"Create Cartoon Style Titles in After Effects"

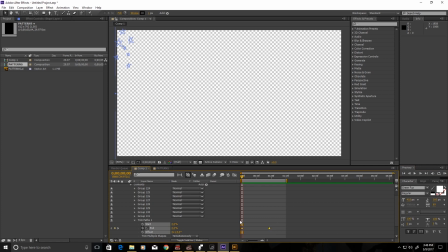253s
So I'm gonna select these, hit F9 on the keyboard to either use them, and go into the speed graph. Gonna mess with the speed graph a little here, and speed that up in the editing room. Okay. Well, that's good enough for now.
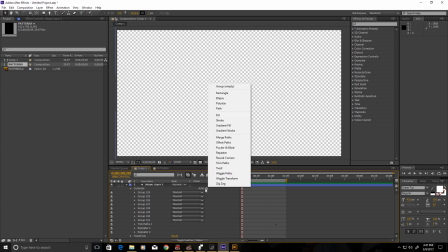275s
So now we're going to add a wiggle paths. And wiggle paths, as I said, is going to be all up and through this tutorial. And
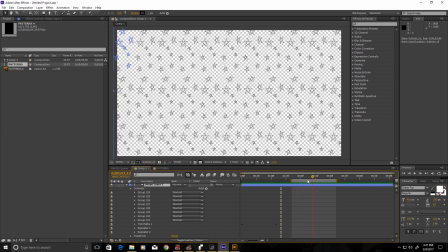288s
you're really only going to be able to see it here on the part after the transformation, because the trim paths will kind of hide the wiggle paths from you a little bit.
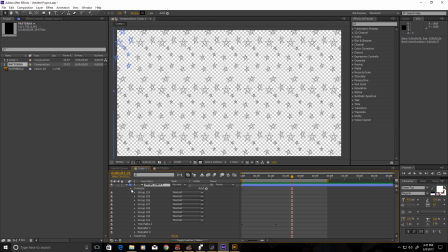301s
So here we go. Just close that guy up and make sure it's applied to all of them, and wiggle paths. Cool. Now this guy is great. So
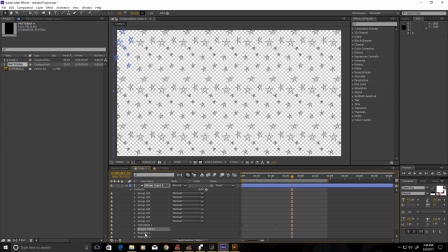318s
this just gives it that nice little sketchy feel without having to draw a million frames over and over again. And I really like that. I have a little bit of pain in my hand, so that's very helpful. So I'm gonna open the wiggle paths up. The biggest thing here to get the right effect is the wiggles per second.
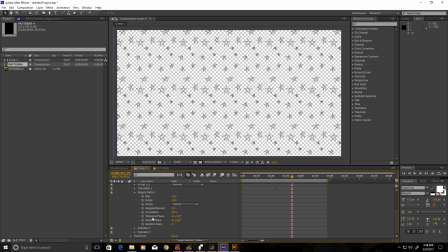337s
These down here I don't really tend to mess with except for the random seed to create a more organic and random look. So yeah, let's just crank that up a little. And then,
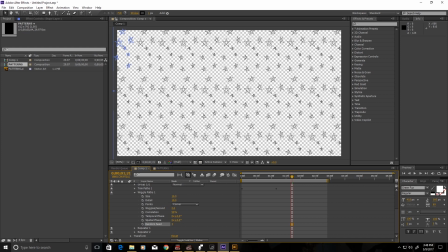353s
you know, we've got some small details here, so we're gonna mess with the size of the distortion.
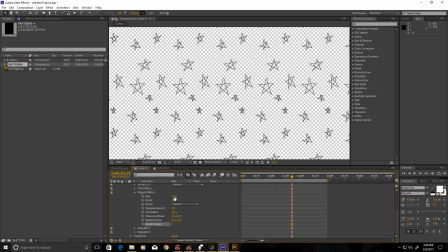363s
Take it down a few. Not bad. Let's mess with the detail size as well.
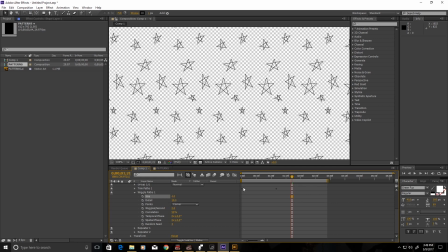383s
Yeah, that's close enough. Let's just get it. Not worrying about getting it just right, you know, just showing you how. The wiggles per second is really key. The higher up you turn it, the more wiggly everything will be. So I like a nice good 8 wiggles per second.
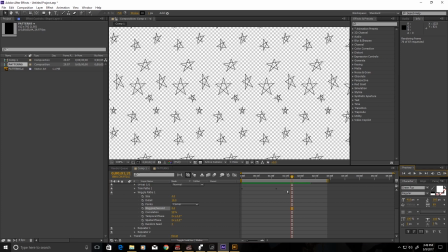401s
Gives it this nice sort of this little buzz going that I really enjoy when you look at that. Oh yes. It's cute, it's poppy, you know, it's these little hand-drawn stars definitely make it a little more childish looking, which is what we're going for.
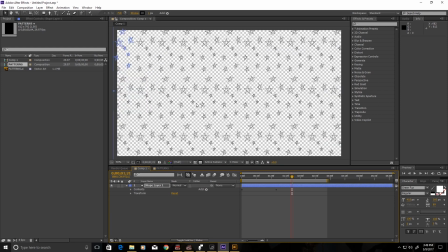421s
Just like a cute sort of hand-drawn look.
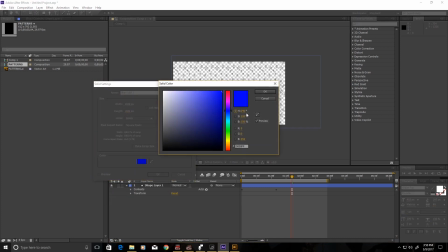427s
Alright, so now we are going to start with new solid. And I believe I'm going to make it pink, because I do enjoy pink. Yeah, I very much like the pink. Alright, put that down in drawer.
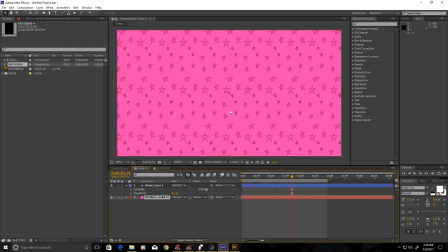440s
And as you can see, just right off the bat, these colors look great together. There's a nice effect. But just for the sake of, you know, so you understand, we go into the contents, we select all the groups, we shift click all of them.
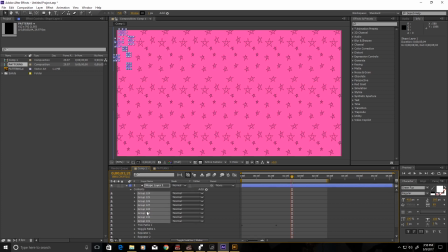460s
This will affect your whole pattern, by the way. And we go up here and make sure our fill is turned off. Remember, select them all, shift click. Stroke, mess with the stroke color.
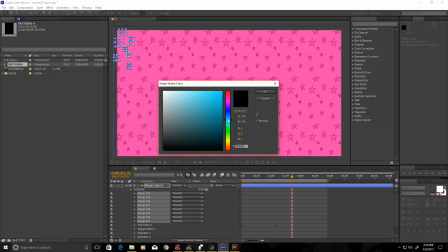473s
Let's blue, see what that looks like. I'm not in love with that.
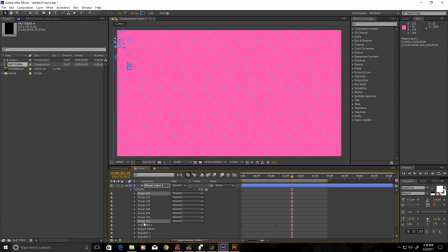480s
It's a little light, can't really see it. So I think I will put it back to the black again. That looked fine. I like that. And we can always mess with, you know, the opacity and so forth.
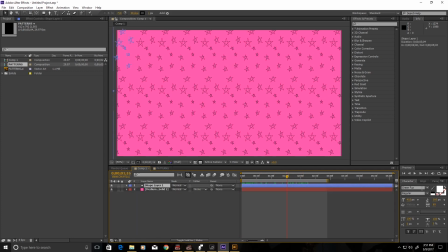500s
So now we're gonna work on the text.
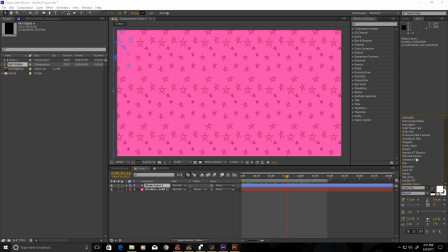504s
So let's pick a cute, I have a ton of cartoon fonts from making this sequence. I downloaded way too many fonts. Any project I do is an excuse to download way too many fonts. So this one's pretty cute. And let's get her in there.
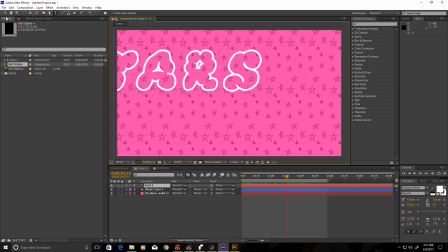521s
Alright, stars. Because that's what we drew. Alright, get that guy right in the middle. Let's align it. Make sure, yeah, just to be extra precise.
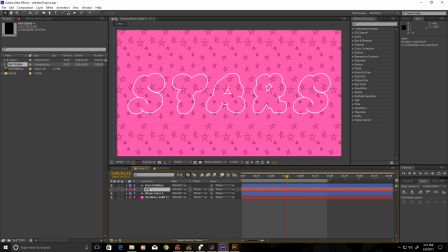535s
Never hurts. We'll create our outlines again. You just again right click and shape layers from text. So we're gonna add our trim paths. Okay, keyframe at 100 there, and then drag it back to 0.
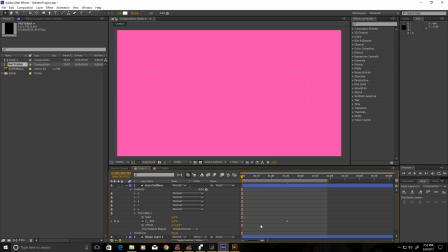553s
Great, so let's see how that looks. Make it a little quick. Easy, easy. Mess with this graph. Let's make sure. There we go. A nice curve there so it'll spike and then slow.
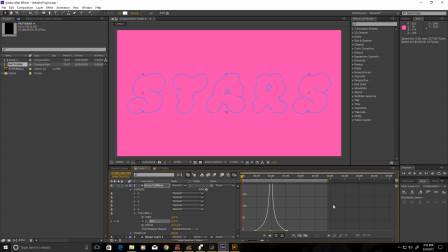573s
Just like with the shape of the graph. Okay. Oh god. See, that's not right, is it? That looks really weird and terrible. So we skipped a step, and let me show you what that is.
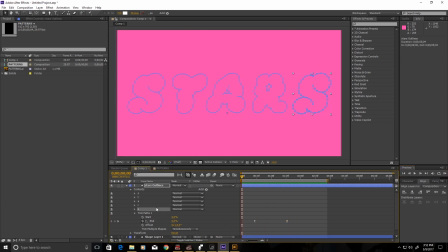591s
So we'll go in here and we're going to select, again, shift click, all the outlines, all the groups. And see, the fill is turned on. We don't want fill, we just want stroke. Fill's a jerk. So you turn the fill off.
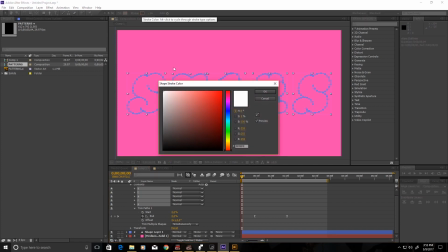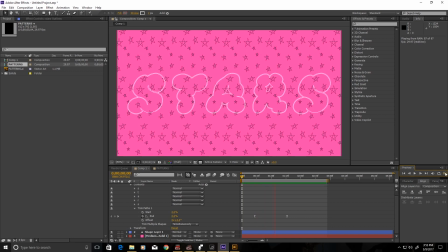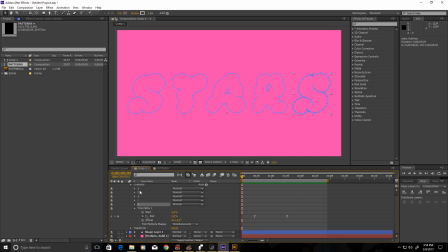624s
Shift click all these layers and let's thicken up that stroke because we want it to really stand out from the pattern in the background. You know, we don't want them to be the same weight. We want to create, you know, we want to draw attention to, obviously, our main text.
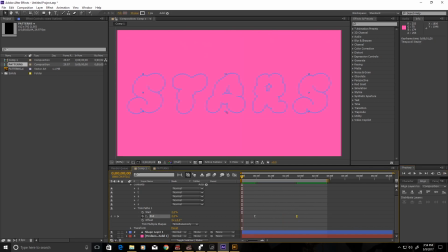640s
So there you have it, this first very basic part, which is all the animation, and basically this is all the simple animation that you're going to do.
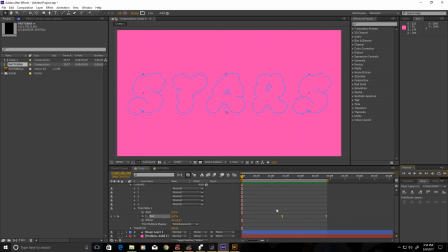656s
And again, I'm going to mess with the speed graph and fast forward through this part because I just want to, there we go, make the speed graph the way I want. So this weird little bubble shape, I really like for
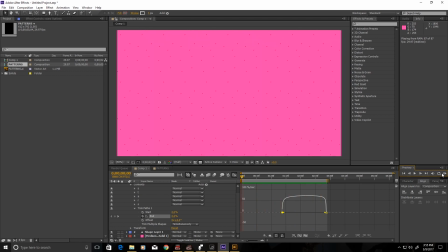675s
a nice playful look. That sort of plateauing speed and the gradual speed up and gradual the gradual speed up and gradual speed down. Looks really nice.
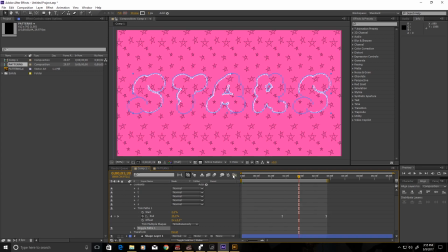696s
And again, remember, we're not trying to make this look too slick. Let's put our wiggle paths on here, as we previously spoke about. Now I'm going to show you this. Oh, yuck. Yuck. Look how it's all spiky. Doesn't it look terrible?
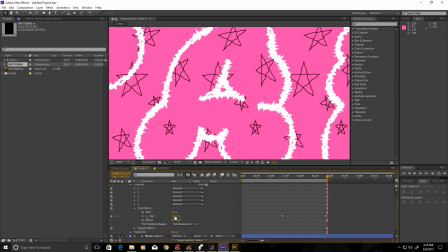708s
Yeah, show you up close. Gross, right? Gross. Hate it. So, how do you fix this? Let's go into our wiggle paths and I will show you. So, first let's bring the size down.
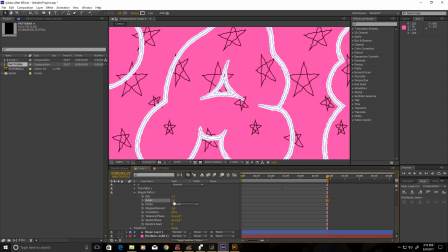728s
Just right. See that? And let's bring the detail down as well. And over here with this, change it to smooth instead of corner, especially with these like rounded, cloudy shapes. See, with these bubble shapes, we want it to be round. For more geometric shapes, you know, use the corner one.
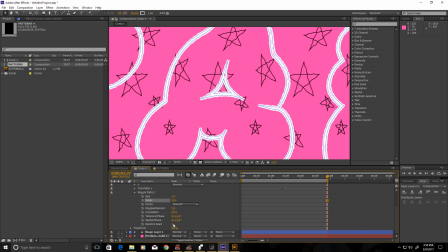747s
I mean, you can, it doesn't matter.